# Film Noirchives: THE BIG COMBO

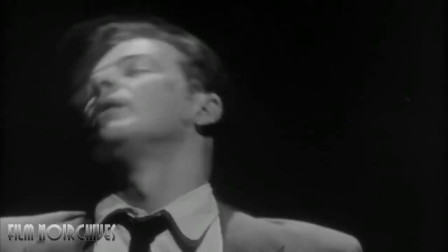And best of all, said visuals labor in solemn service to the storytelling,
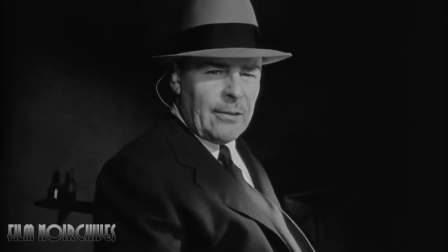such as this stunning sequence where two hired hitmen aim to assassinate Lieutenant Diamond and drop his side dame instead.
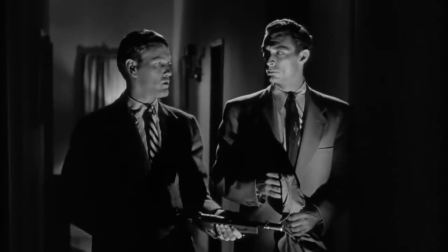It's open. Go. Go!
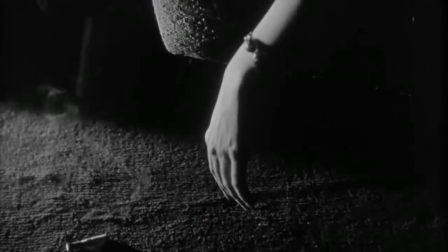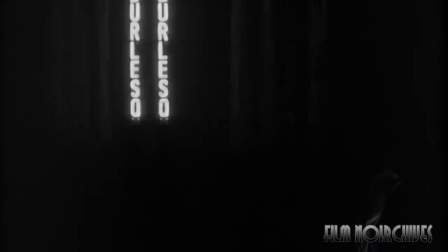You're so very welcome, Sin City.
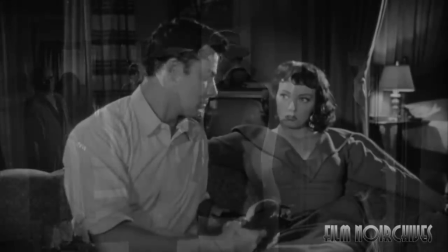From the falling cigarette to the dangling of a limp wrist to the throbbing burlesque sign silently eulogizing the demise of one of its fallen children,
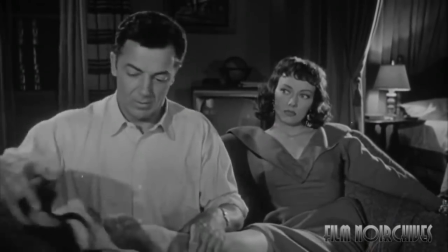this entire sequence screams film noir, full stop. I think sometimes darkness is more beautiful than light.
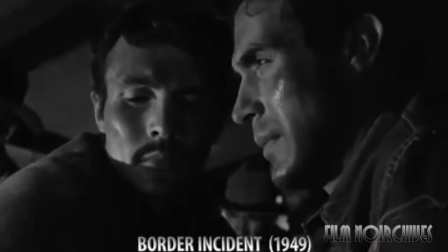I think everybody has a certain sense, although they're not conscious of it, of how things change in the dark.
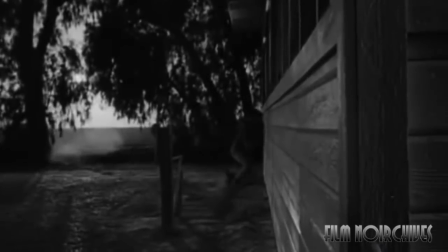And the greatest thing in the world happened at night. The good and the bad happens at night. The murders and the marriages and the love scenes, all at night.
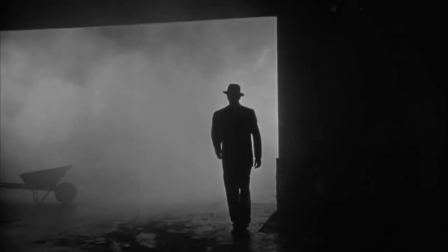But everything from the oft-celebrated airport climax to the opening sequence featuring Susan slathered in shadow,
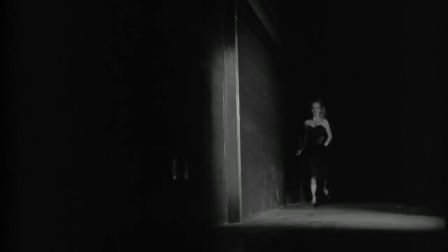circumnavigating narrow, maze-like corridors to evade her hulking pursuers are caringly crafted not merely for moodiness and visual style,
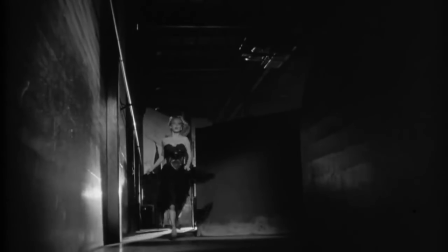but to evoke the labyrinthine web of unbridled entrapment that characterizes the Susan-Mr.
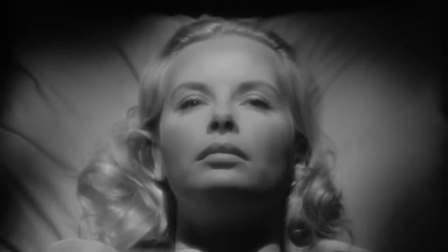Brown dynamic in its totality. Stunning shots, to be sure, but wholly subordinate to the story.
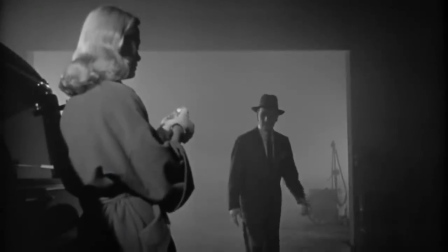The conclusory scene at the airport, initially envisioned as a location shoot, but later, why with the benefit of hindsight,
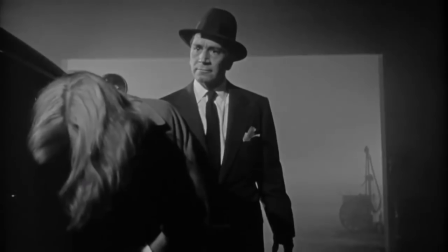moved to a stage set that looks about 12 times as convincing, brings the psychic motivations of each character full circle. We had an airport to shoot. And he made a suggestion to me. Drape the stage in black velvet and we'll put a revolving light that goes around like so.
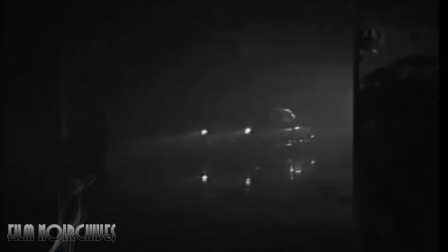And he said, you will have an airport, and I'll have it for you in about 10 minutes.
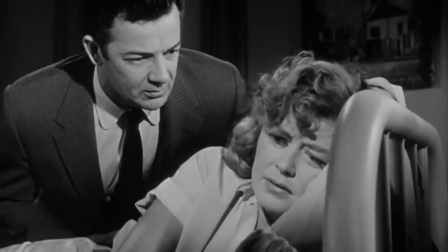Diamond is depicted throughout as noble but latently paranoid, ascribing the influence of Mr. Brown as omnipresent,
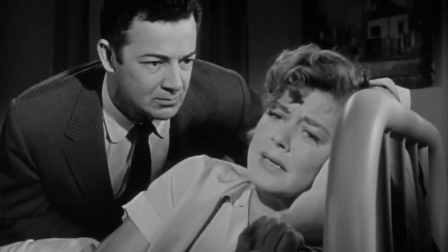bordering on omniscient, never illustrated more effectively than in the scene where he asserts Brown's culpability in base-level street crime,
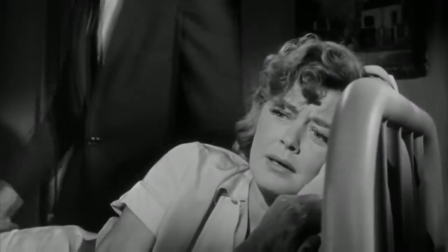utterly unrelated to the Big Combo, or even, for that matter, the plot.
So, and I know his name.
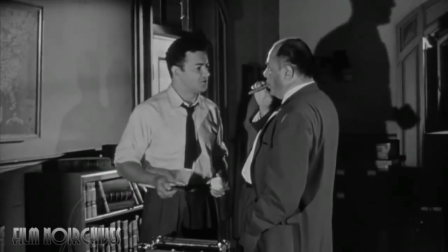The name of a man who can pick up a phone and call Chicago and New Orleans and say, hey, Bill, Joe's coming down for the weekend.
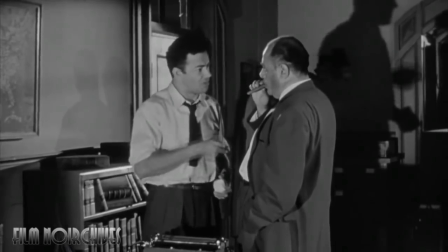Advance him $50,000. And he hangs up the phone and the money is advanced. Protection money.
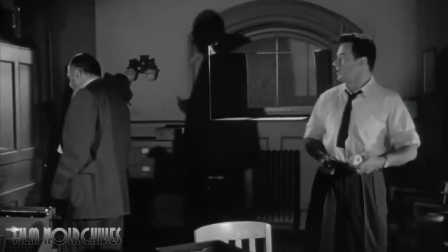The new all-night bar opens with gambling outside city limits. A bunch of high school kids come in for a good time.
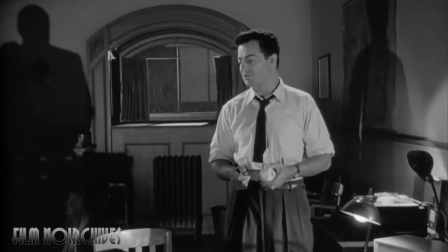They get loaded. They get irresponsible. They lose their shirts. And they get a gun because they're worried.
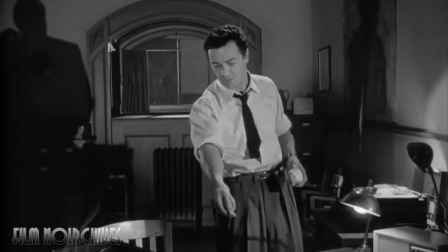They want to make up their losses. And a filling station attendant is dead with a bullet in his liver.
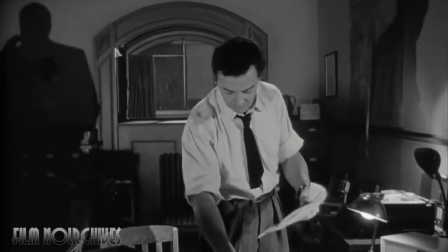I have to see four kids on trial for first-degree murder. Look at it.
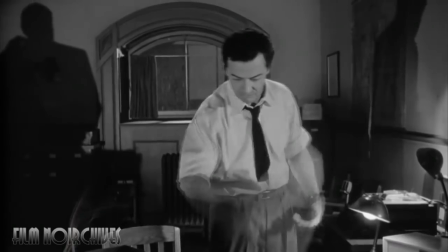First-degree murder because a certain Mr. Brown picks up a phone. You can't touch Brown. He's clean.
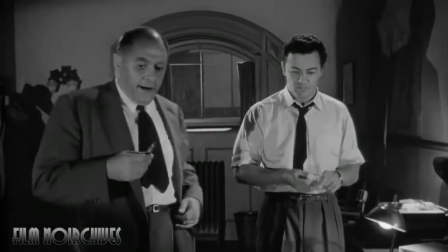You got nothing on him, not even the parking. Now, why is he so careful? It's unnatural.
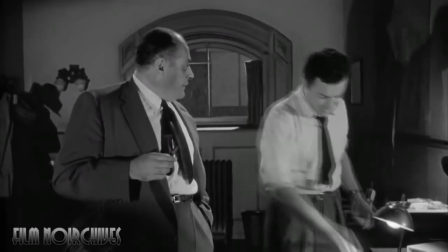You can't tell a jury a man's guilty because he's too innocent to be natural. He's no more innocent than this gun. Oh, now stop getting emotional, Leonard.
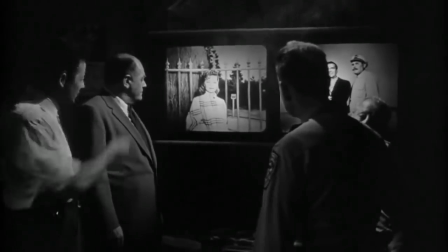As Diamond unravels each morbid thread and pursues it to the downbeat denouement,
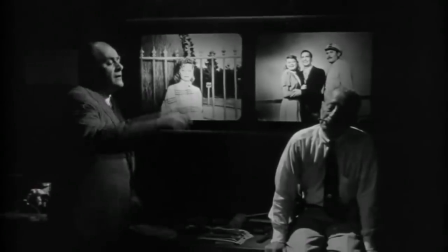the paranoiac dynamic inverts with a plucky police lieutenant uncovering leads and regaining
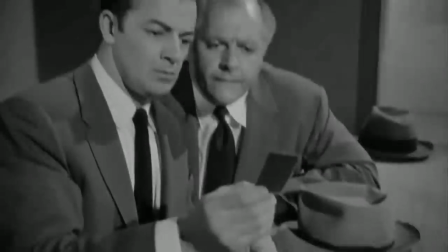confidence as Brown's whirlwind of delusion leads him to lash out even at loyal subordinates,
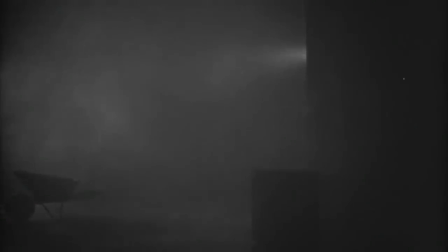leading to the first of many reversals wherein Brian Donlevy's character, whose hearing aid was used to deafen Diamond,
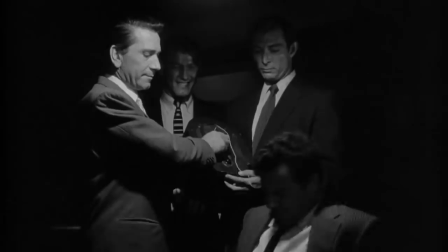is not only double-crossed by Brown, but deafened for the duration.
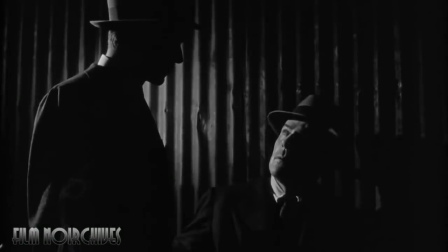feel sorry for you, Joe. So I'm gonna do you a favor. You won't hear the bullets.
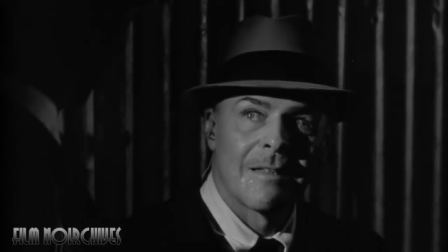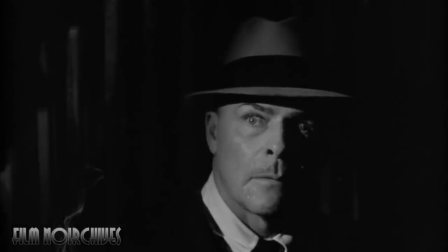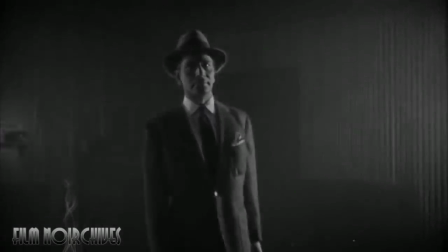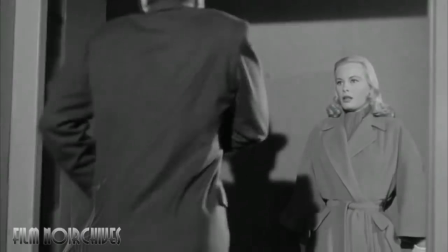Unbridled brilliance.